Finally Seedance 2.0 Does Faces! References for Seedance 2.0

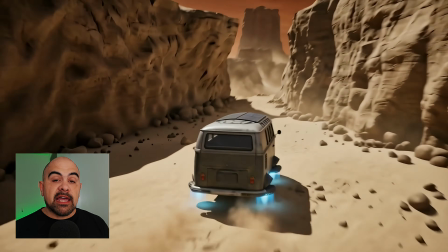Hey everyone, I'm Sebastian. I like to experiment with AI and visual effects, and let me show you what I've been working on.
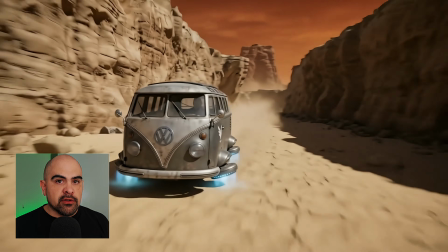So recently I've been putting out videos using Seedance 2.0 and
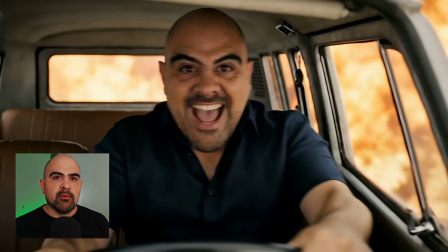really showcasing what it can do with really well placed reference images.
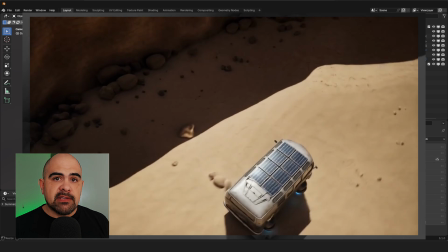And one thing that I haven't tested yet is reference videos. What happens if we use a reference video as opposed to just reference images?
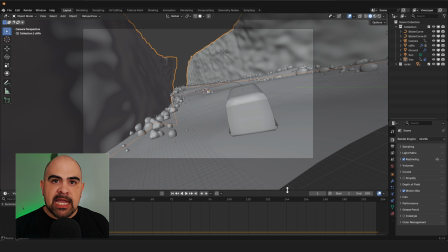Can we control the placement of objects, characters? Can we control the camera movement? And I figured out that perhaps we can to a certain degree. It's not 100% perfect, but it gives you a little bit more control over the final image than if you're just using reference images and a prompt.
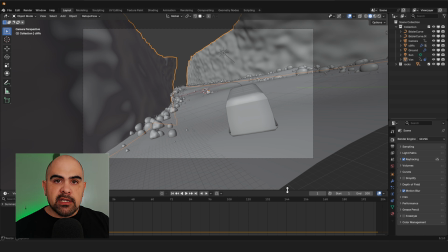So what we're talking about now is the equivalent of animatics for feature filmmaking. So as you can see, I went into Blender and I created this very rudimentary sort of scene. It's very simple. So first I'll show you what it actually is comprised of.
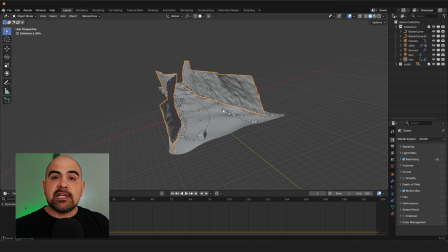These are this all started out as a cube, as it always does in Blender.
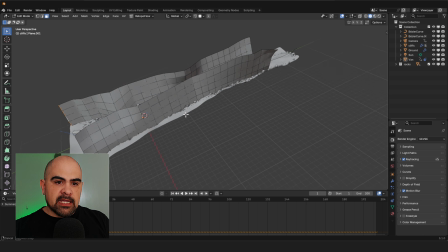So as you can see, I elongated this cube, gave it a bit of geometry, a little bit of displacement.
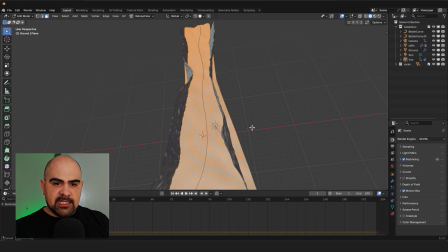Didn't actually create any of these things. You don't really need to. And I did the exact same thing for the ground, and I made it a little bit more smooth.
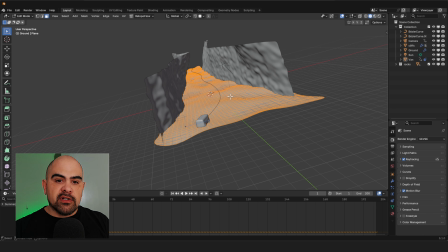That way the actual vehicle could travel over it without having to do a whole bunch of animation. From there, what I did was I actually added a particle system in order to create these rocks.
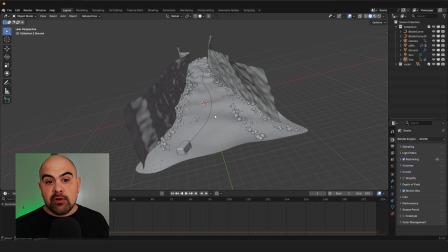So it's actually only 3 rocks replicated all the way through. Because it changes the rotation, the scale, and everything, it gives it the appearance that there's more going on than there really is.
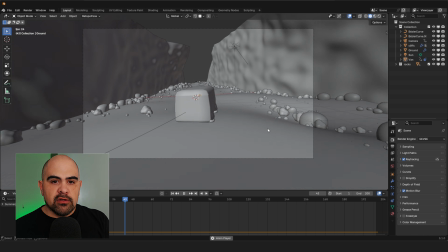It's a very basic animation. I've got one curve driving the van and another curve controlling the camera, and the camera is actually tracked to the van.
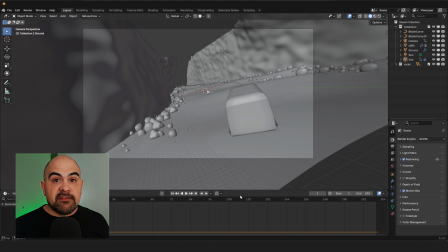That way I'm able to keep the van within the shot. Now recently in Blender 5.1 and 5.2, they've added something called ray tracing,
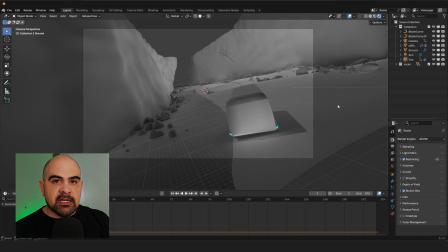which in Cycles it's always had, but for Eevee, not so much.
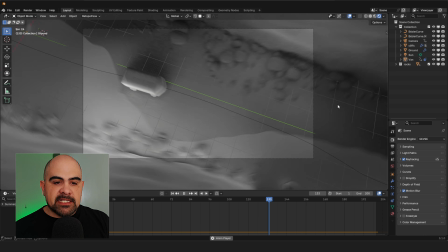It gives it kind of a little bit more life. It makes it look as if the lighting is actually more realistic.
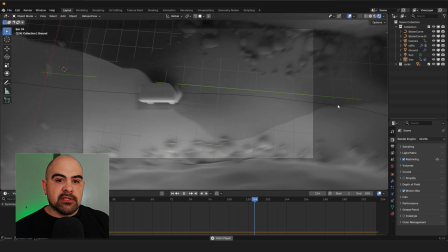Now you'll notice that I didn't actually add a lot of color when it comes to the ground, the van, the walls, even the rocks.
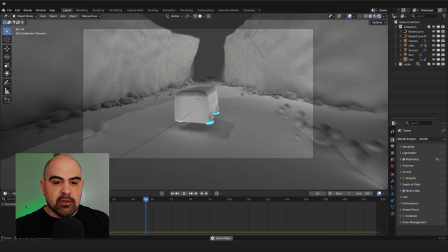Nothing has color except for the blue on the glow. You don't really need it.
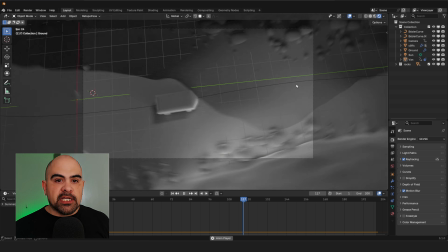It just has to show Seedance the location of different objects in relation to each other, and also the way that the camera is moving.
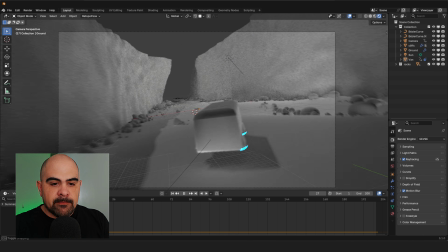Now, one thing that's kind of important that I really wanted to touch base on was the lighting.
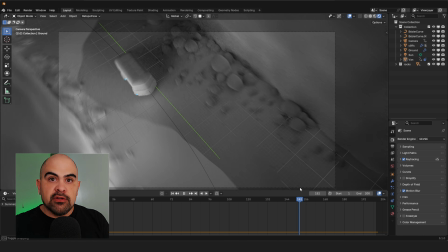Now, I wanted it to actually go in and out of shadows as opposed to just being top-down lit where everything's perfectly lit. No, I wanted it to actually look like you were driving through a canyon. And in the canyon, you're going to have certain bits that protrude that actually cut through the ground.
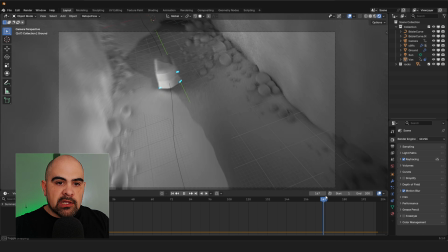And then that way, you'll actually see that the van cuts through the light, goes into shadows and whatever, and that's exactly what I wanted.
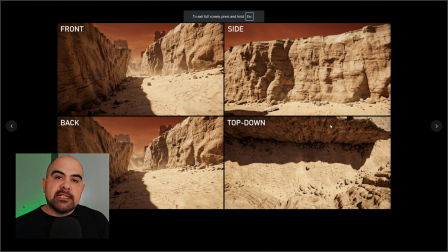It makes it look more realistic that way. So the next step from there is to go into Nano Banana, where we will create our reference images. Now, when I say reference images, I don't mean a first and last frame. You can do that, it does support that.
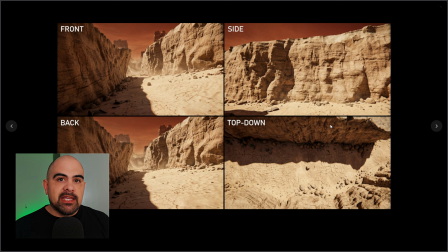I don't like doing that because if you give it a first and last frame, it kind of has to imagine everything that's in between, like in the middle of it. And the issue is, if it sees a character or an object from one side, but it doesn't have all the sides,
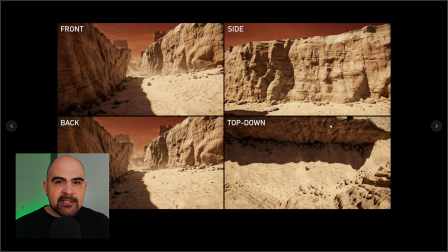it'll kind of imagine it, and especially for a character, it'll start warping the face in ways that you didn't exactly want it to. And so when it comes to, let's say, a location, recently websites like Higgs have actually started creating full 3D scenes
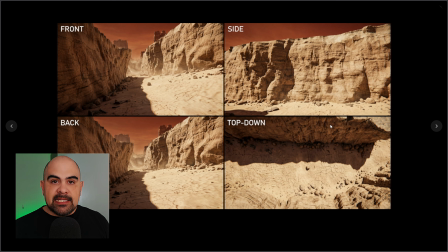where you can actually create a set and then tell the camera where to be and things like that. And so we're doing something very similar here. So I basically took a screenshot from the animatic that we made in Blender, gave it to Nano Banana and said, all right, make this scene into a realistic canyon.
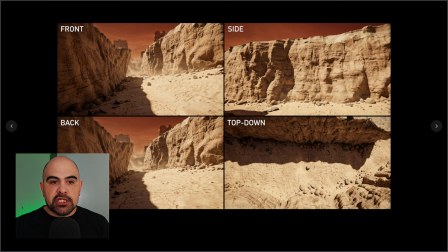Now you notice that it actually kept the shadow sections from the actual reference images from Blender, because if I didn't add that, it would have just created a top-down sort of lighting scenario and it wouldn't look real.